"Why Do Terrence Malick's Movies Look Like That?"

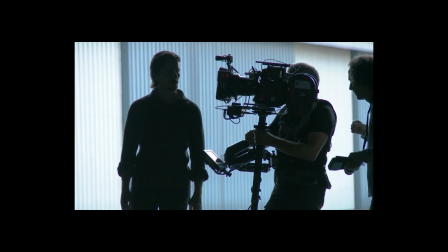Let me show you something from a behind-the-scenes clip from Terrence Malick's film Knight of Cups.
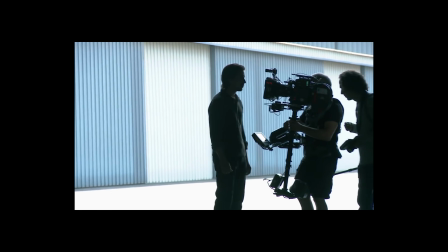A Rhodes Scholar and academic philosopher turned filmmaker,
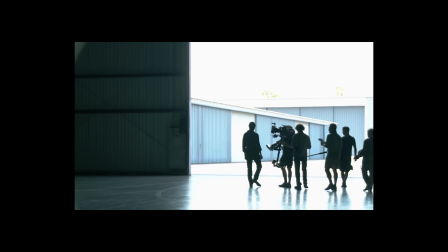Malick made two critically acclaimed films in the 1970s before he disappeared unannounced from Hollywood for 20 years.
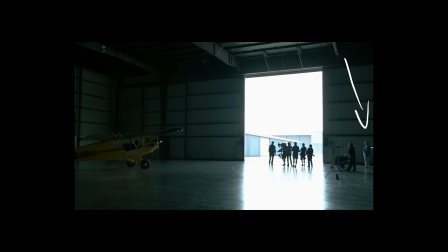Okay, what you're seeing here is very rare. Here we see Terrence Malick working on set.
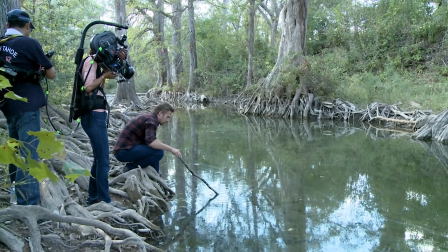Since he's returned from his absence, he's forbidden his face from being used in any publicity for his films,
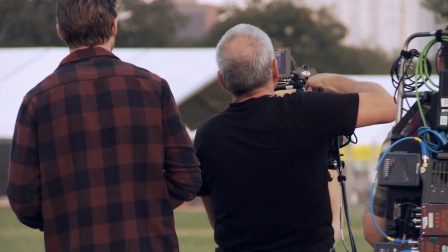and he's never spoken publicly unless he isn't being recorded.
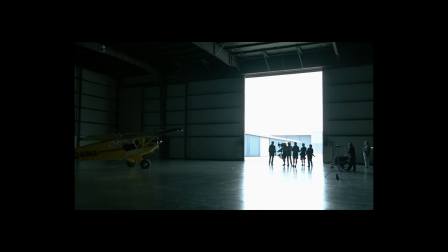You can tell the person filming the behind the scenes knows they've made a mistake because as soon as Malick comes into the frame, they quickly pan over to hide him again.
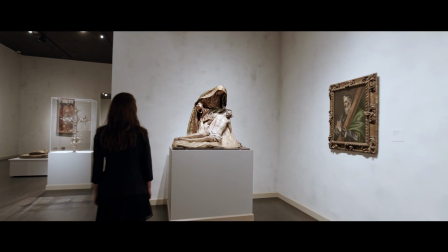This means we don't have Malick himself as a direct source for why his style
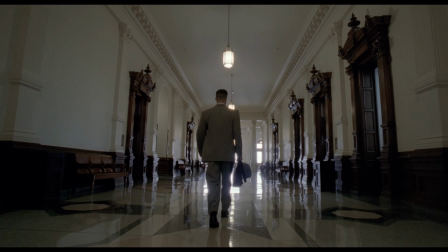developed in a certain way and looks the way it does. But we can still learn a lot by examining what those who have worked with him have said,
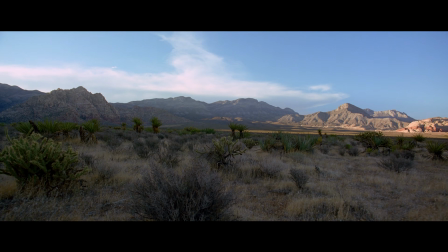and by drawing conclusions from the relationship we see between his style and the thematic content of his work.
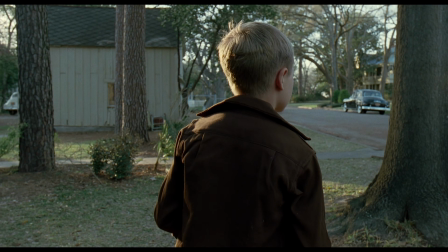The Tree of Life, Malick's most renowned film, juxtaposes an intimate story of family life in the
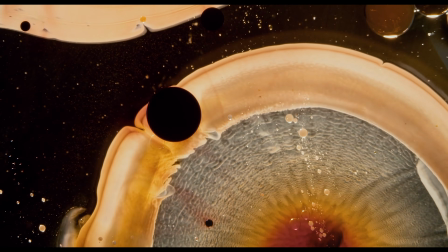1950s against a sequence that showcases the creation of the universe on a cosmic scale.
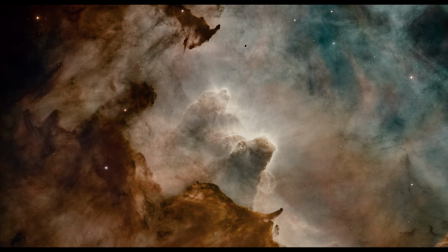What Malick seems interested in is not just telling the story of individual characters,
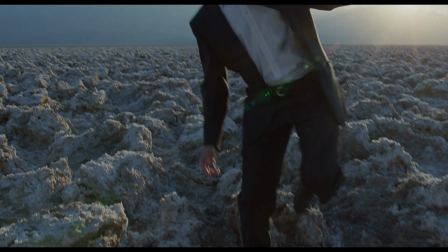but situating these characters within a much broader context.
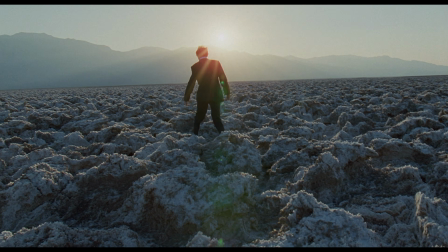Perhaps it is this same desire to situate characters within a broader context that led
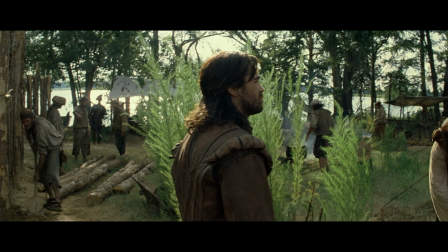Malick to use wider lenses with deeper focus later in his career,
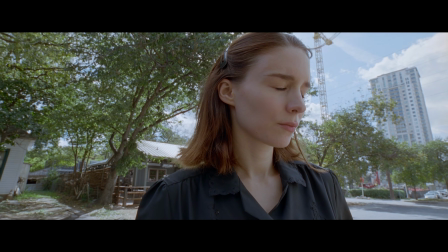a development that played a big role in shaping his specific look.
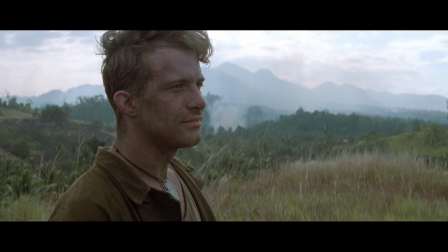With these wide lenses, even when the camera approaches a character for a close-up,
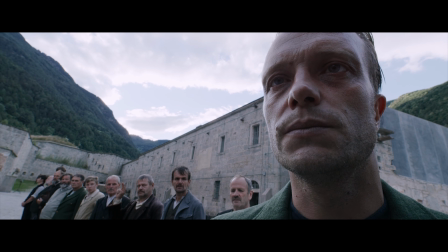they are always part of their environment, almost inseparable from the natural world that surrounds them.
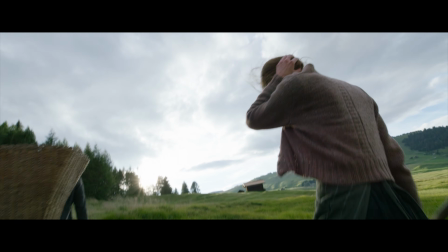There's a certain kind of shot that is iconically Terrence Malick.
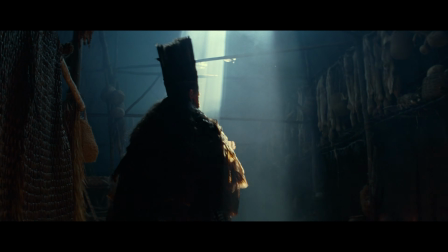It's probably one of these kinds of shots that springs to mind when I mention his name.
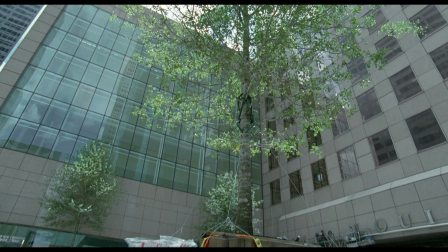These shots, like the films they are inside of, tend to provoke strong reactions.
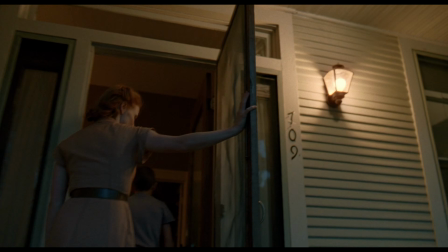For some people, they're a suggestion towards something profound, the inclusion of something grander,
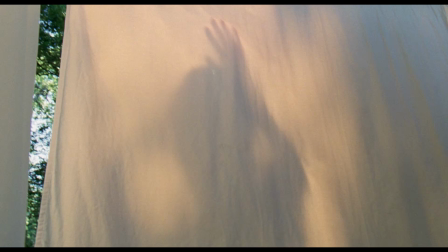a kind of visual poetry symbolizing things that lay beyond the frame.
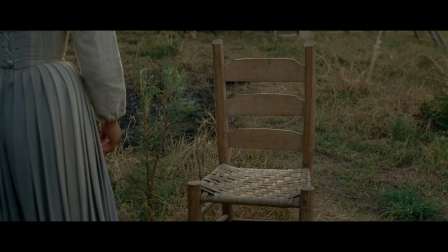For others, they're a baffling distraction, an irrelevant,
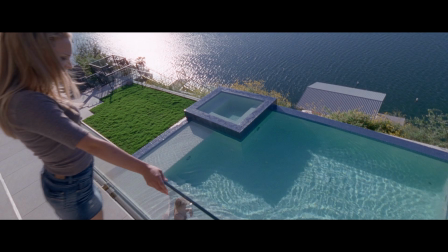frustrating diversion from what the films are supposed to be doing, telling a story.
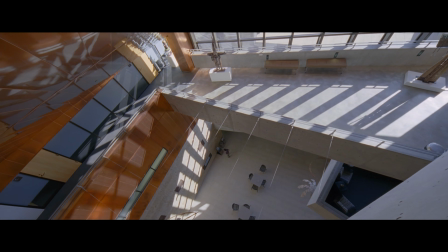This polarization between the people for whom this kind of thing resonates and the people who find it aggravating exists all around Terrence Malick,
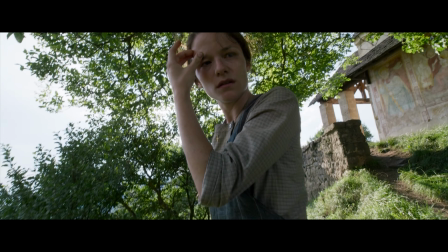not just in response to his finished films, but among those who have worked with him in response to how he works.
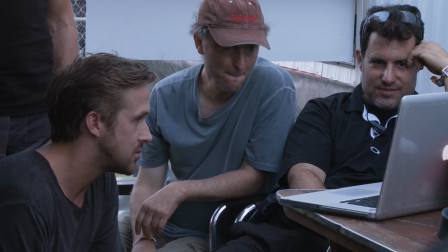Some, like longtime collaborator and cinematographer Emmanuel Lubezki, find the way Malick works profound.
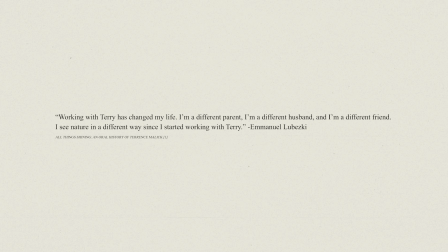He said, "Working with Terry has changed my life. I'm a different parent, I'm a different husband, and I'm a different friend. I see nature in a different way since I started working with Terry." Others, like James Horner, the composer for The New World, or Adrian Brody,
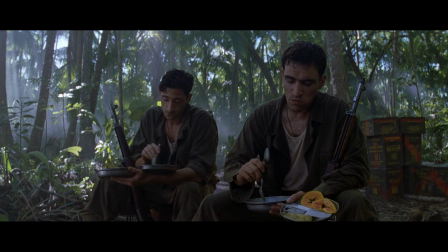who was initially cast as the lead for The Thin Red Line and then cut out of the film, express frustration and exasperation at his methods.
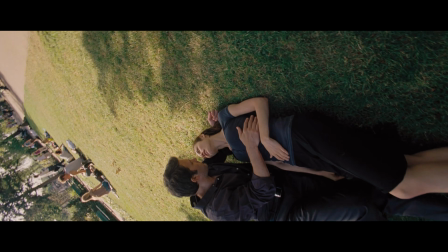But whether you love it or hate it, Malick's style is undeniably unique.
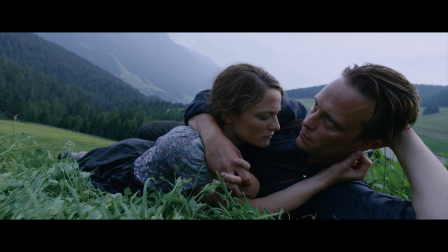This unique style is something that Malick's critics tend to disregard as extraneous and arbitrary,
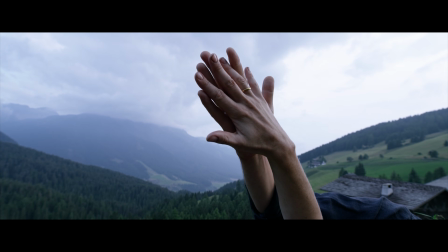made up of choices that prioritize the pursuit of visual beauty at the expense of character and story.
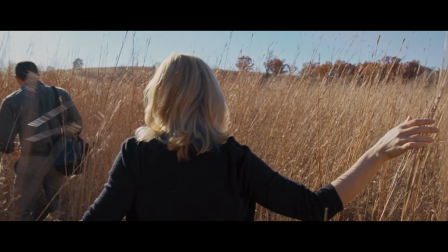But far from being arbitrary, I think it's a unique style that developed organically alongside a unique approach,
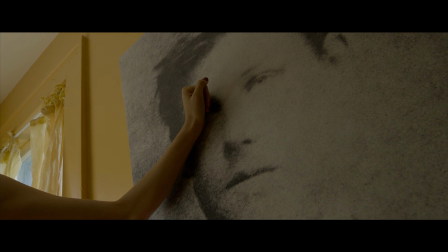not just to filmmaking, but what a film can be. Even if you're not a fan of Malick's work, he's a filmmaker who's been incredibly influential.
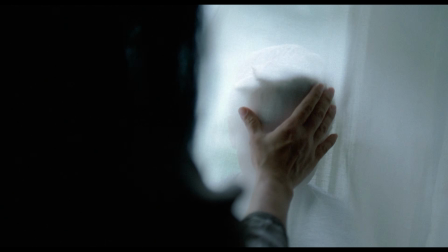As I talked about in a recent video, he's been a major influence on Best Director Oscar winner Chloe Zhao for her work on Nomadland,
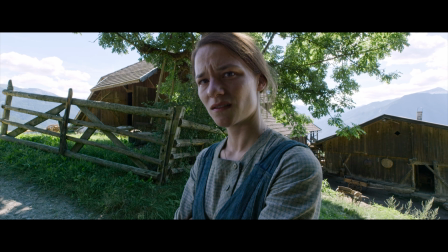and many other directors have been influenced significantly by his work.